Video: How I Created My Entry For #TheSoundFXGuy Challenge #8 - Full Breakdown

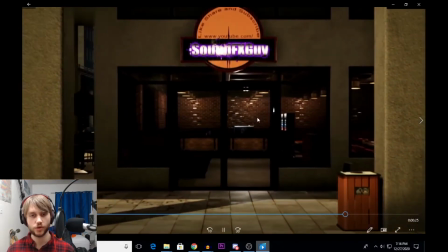[12:16]
So now we get to this door, and this is actually really interesting
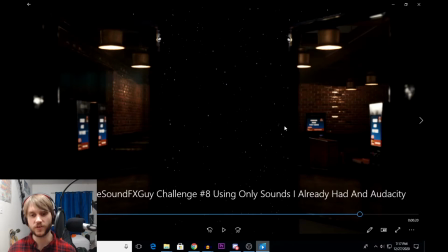[12:22]
because these look like sliding doors, and I just feel like they would slide, and that's why I used the sound that I used.
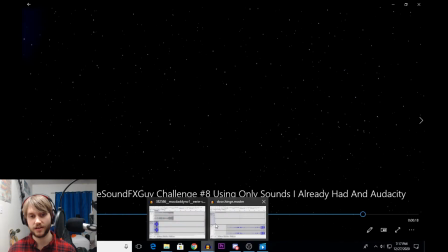[12:32]
And in order to do that, it just so happens that this very first clip here,
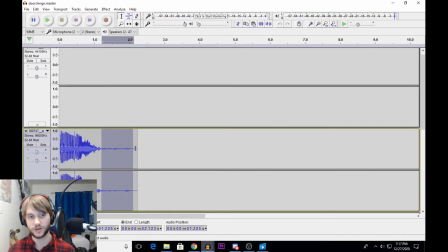[12:41]
at the very end of it, I noticed that there is sort of a slide sound. So if I just normalize that up to 0 decibels, this is actually what I used for the double doors.
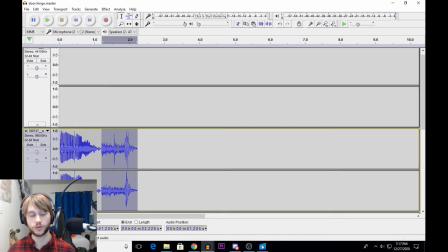[12:55]
And all I did was some pitch shifting, reverb, and just messed with the levels, faded it in and out.
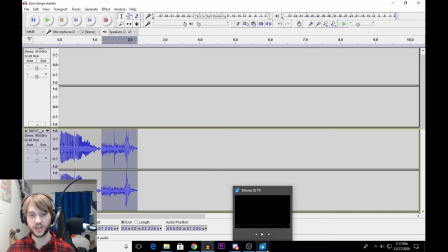[13:04]
And that's how I created that sort of slide effect for those very commercial looking doors.
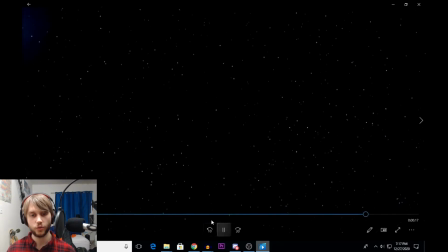[13:12]
And so now we have this final ambience.
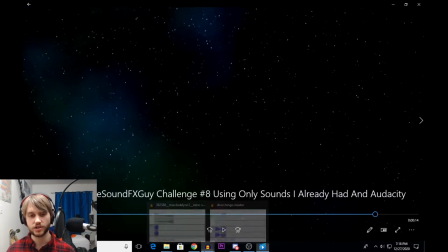[13:17]
And what I did for that is I actually took the ambience from
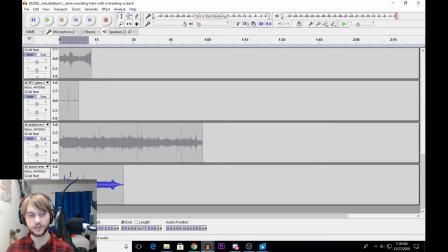[13:24]
number 7, the space ambience, since I'd already used it for a space theme. Now this is me whistling and trying to imitate a Gregorian chant. This was not meant to be super spooky, it was meant to be kind of silly,
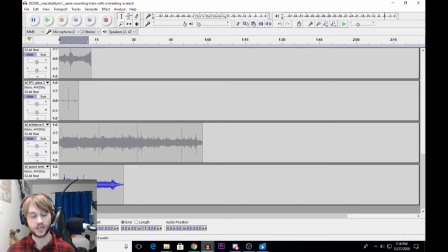[13:39]
but I applied some more effects to it and made it sound a lot more intense and interesting. And then the other thing that I did is I actually took the warehouse ambience, the siren ambience, right where it builds, and I added some more reverb to that and some reverb that faded out.
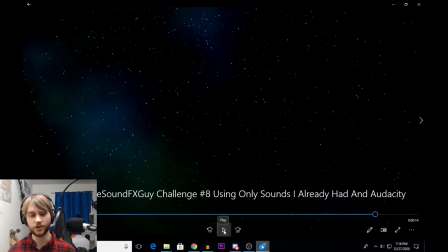[13:58]
And made that a little more intense. And then the last thing that I did, and I'll get into why later, or in just a minute here, is that it I put in the alarm chime from that same room,
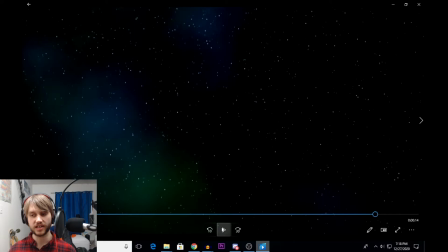[14:13]
and I had that fade in the same way to kind of give a callback or kind of a reminiscent about that really intense moment right before it gets quiet.
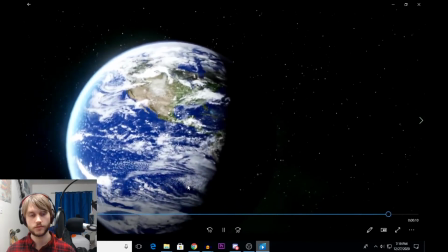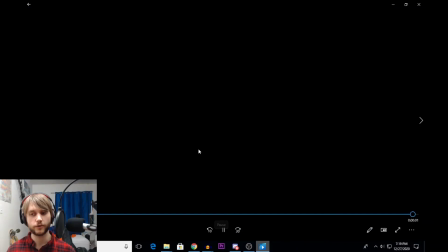[14:32]
And then that's actually the sound of one of the doors closing, but I reversed it and layered it onto itself again so that it reverses in and then plays. So that's kind of the breakdown of everything that I used. And
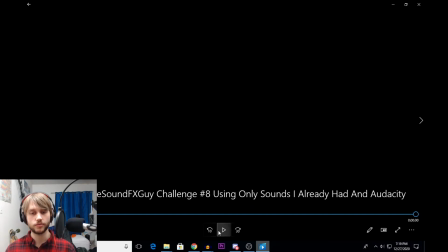[14:51]
So now I'm just going to break down my sort of vision with this.
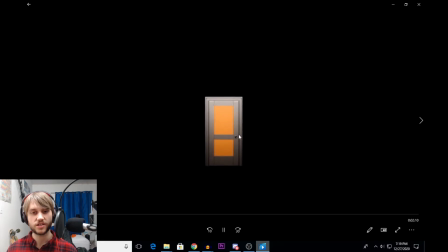[14:57]
So in the opening, like I said, I wanted this to be kind of ethereal,
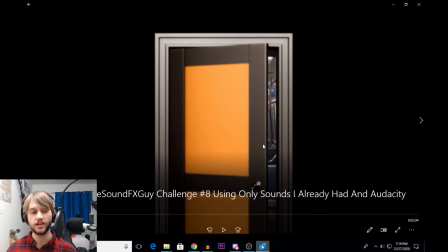[15:02]
just surreal, because you're just in this void. And I like to think of this as that you're almost stuck in some sort of purgatory, like you're moving through these doors, each one's a new environment, each one's kind of building in intensity.
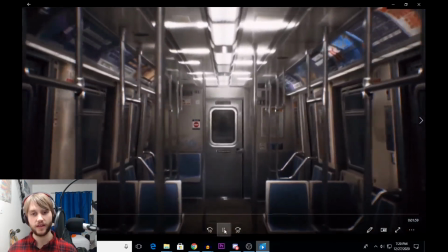[15:17]
And so you've got this creepy subway, and this is some fairly mild ambience.
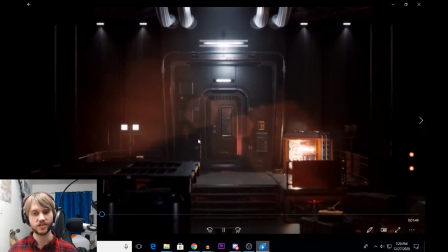[15:28]
And then you have this much more intense ambience in this room. This is kind of overstimulating.
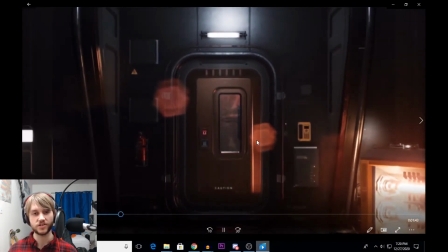[15:35]
It's kind of building into something. Still not super scary, but definitely building into something.
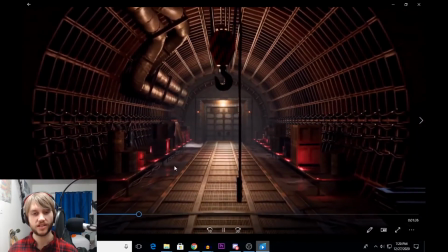[15:42]
And then you're coming into here, and it's really eerie.
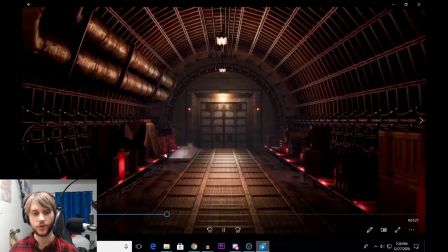[15:50]
You have those high notes, and it's kind of building up. But it keeps building and keeps building.
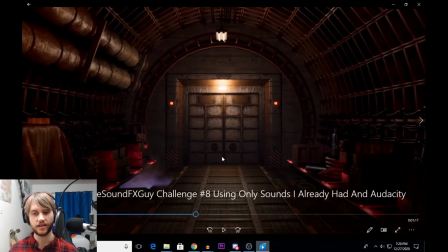[16:02]
And I wanted this room to feel like a sense of urgency and anxiety, like there's something you need to get to or escape from, or there's just something happening here that makes it feel intense and urgent.